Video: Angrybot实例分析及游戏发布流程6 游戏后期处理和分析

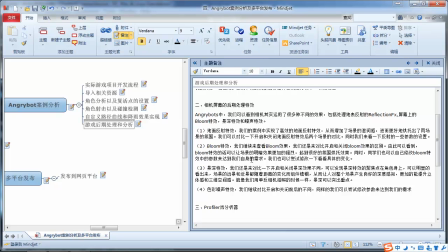741s
同学们也可以在实验的改一下好第三个呢
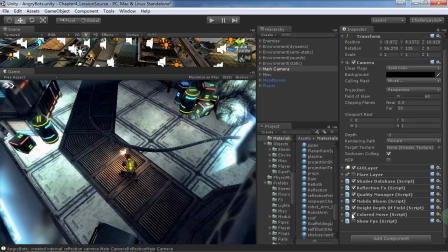745s
就是我们的一个景深特效我们可以看一下景深特效是什么意思大家可以注意一下就是我整个相机边缘的地方主要是就这一块就是我鼠标的这一块和左下角的这一块景深特效就像我们照单反照的时候能够就凸显出我们的主角然后把其他的地方呢
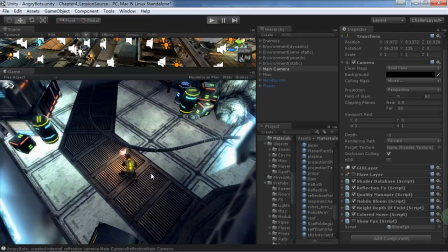764s
给模糊处理大家可以看一下就是我运运运行游戏的时候
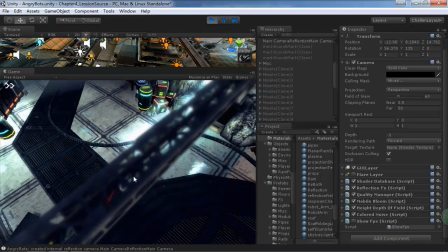769s
大家可以看一下就是这个地方这个横杆大家看到没有很模糊吗
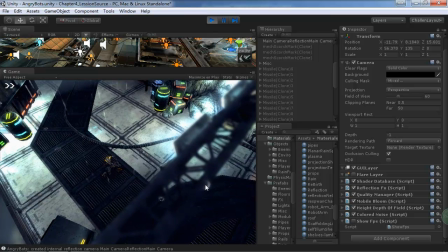774s
就是这个横杆的话就是很模糊现在就像我们照就单反相机的嘛你可以调整你的景深就是你照近处的时候很清楚远处的地方模糊也可以让就稍微远处的地方很清楚近处的地方很模糊那我们可以改一下就是我们表表这个改一下
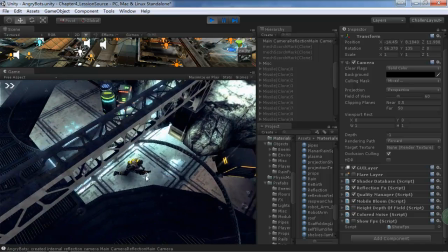790s
看一下他这个这种渲染的话就每个地方都是一样的清楚这种的话其实怎么说呢各有各的好处吧
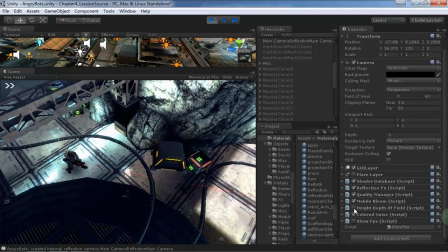798s
这就看你怎么使用了我个人觉得的话加上景深效果的话呢
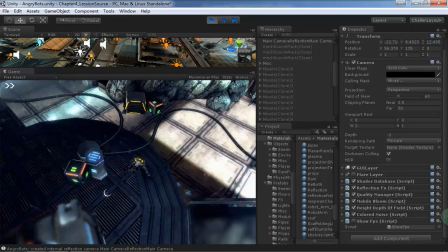802s
能够更加的凸显我们的主角而且也能够让我们感觉整个场景的话比较的真实
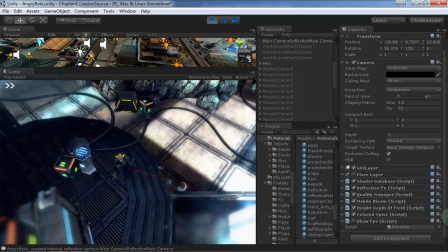809s
就是我们也能凸显出主角的那一块区域
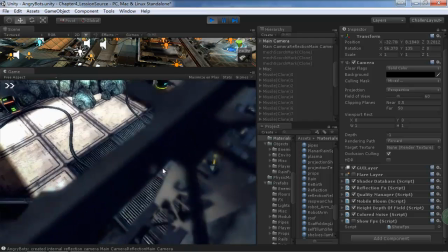814s
可以看一下比如像现在的近景的这个架子的这个地方
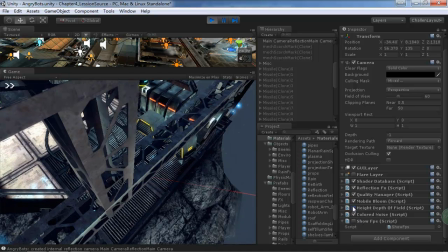820s
就有景深特效就比较明显我们可以把它关掉可以看一下这个能够看清楚整个这个架子当然一般的话有了景深特效的话
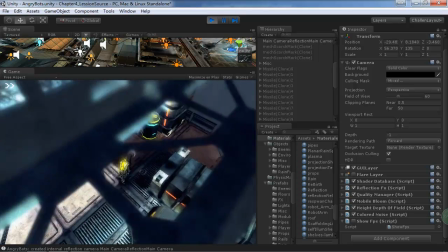828s
我们就明显的知道我们这个相机其实就是跟随的这个主角然后其他的地方的话呢只是只是一个场景的一个配角吗
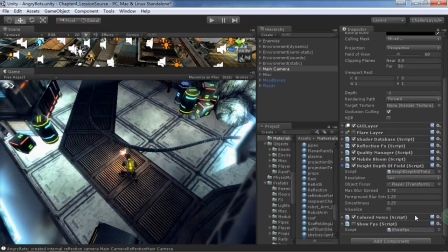838s
好这个就是谨慎特效的相关的一些参数也可以进行一个调整不知道这个color noise大家能不能够发现color noise的话呢
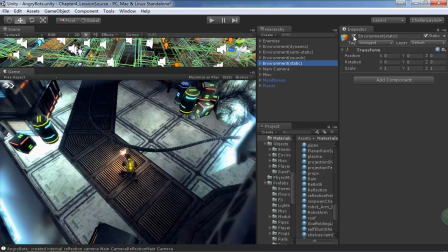853s
就能够让我们的场景感觉比如说刚才这个地方就比较明显了我把这个static的删掉大家可以注意看一下我们的屏幕上面
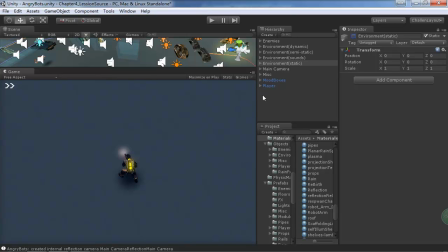860s
屏幕上面整个屏幕上面有一些噪点大家可以看到其实真实的环境没有那么清晰的我们肯定看到的时候呢还是有一些粗造的然后我们可以比如说把这个造点给关掉大家可以看一下就比较明显了就是我们开启了这个造点
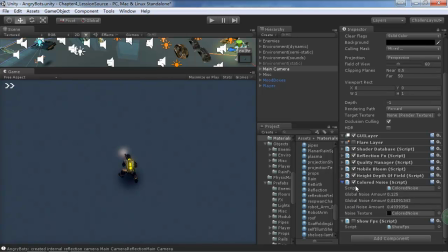875s
看到没有就是相当于是增加了一个造点的这种效果就增加造点过后呢就感觉场景的话呢逼真度会更高一些因为我们看到的现实生活中任何场景都不会是干干净净的清清爽爽的
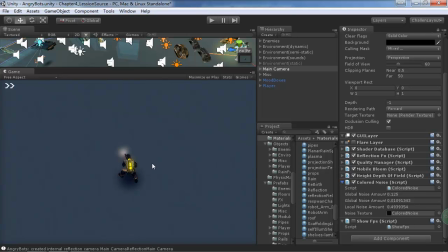889s
很干净的这种当然也要根据你自己的游戏如果是写实类的游戏的话一般都会加上这种就是噪点的这种情况
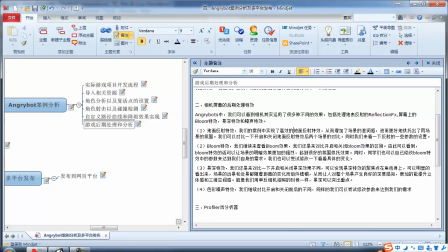897s
这就是我们的色彩噪声特效就是我们的噪点那么我们就要看我们的游戏比如说可能是Q版的游戏的话呢
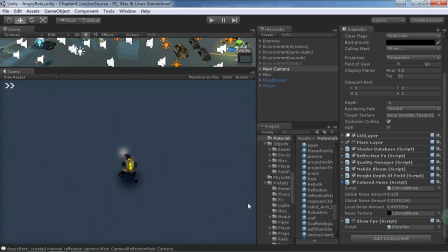905s
可能就不需要这个噪点但是如果是写实类的游戏呢加上噪点过后呢我们会感觉所有的东西的话因为是屏幕特效嘛所有东西的话呢会更加的逼真一些因为没有那么干净的话一般的东西你做的太干净的话
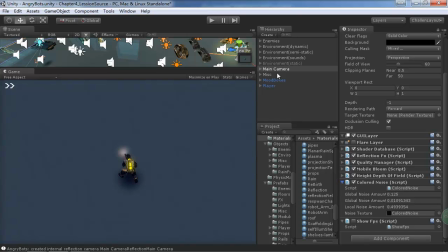918s
就感觉很假没有重量感加上这个的话呢它就会更加的真实一些因为加上物体过后可能这个噪点就不是那么明显了可以看一下
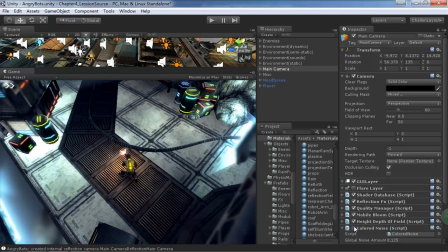933s
好这个加上噪点过后看到没有有这样噪点整个这个金属的都要感觉稍微旧一些那么肯定都要真实一些如果你不去掉噪点的话就感觉它很平滑很光滑的那种样子
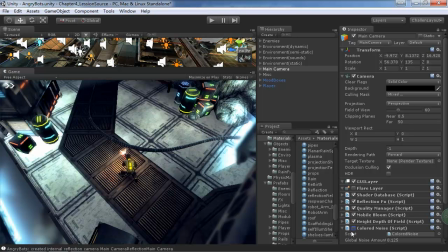947s
有可能就不太真实了而且这种东西也不应该是这个样子的这些和现实生活中的不太一样了好了那么这几个的话呢就是我们的屏幕的一个特效了然后的话呢大家可以具体的去调整一下参数以及看一下它的具体的代码也可以用到你自己的实际的项目当中去
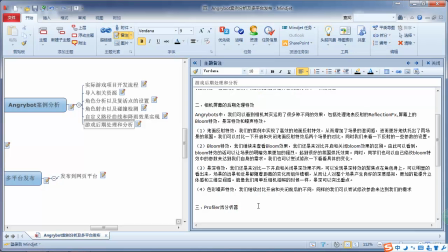966s
因为这些都是支持移动平台的好接下来的话呢就是我们的更重要的一个就是Profear的游戏分析器了
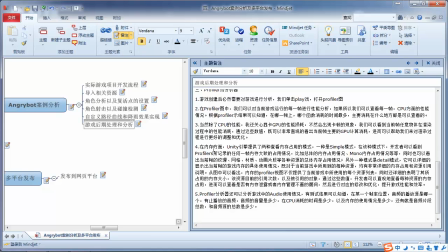974s
然后就是我们游戏创建完成就特别是要在发布的时候呢我们可以单击我们的Play游戏然后打开我们的prefeller图
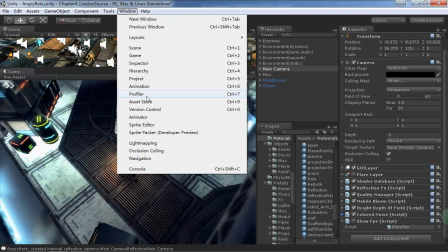983s
然后我们可以看一下就是在这个地方prefeller就是在windowprefeller我们打开这就是我们的一个游戏分析器了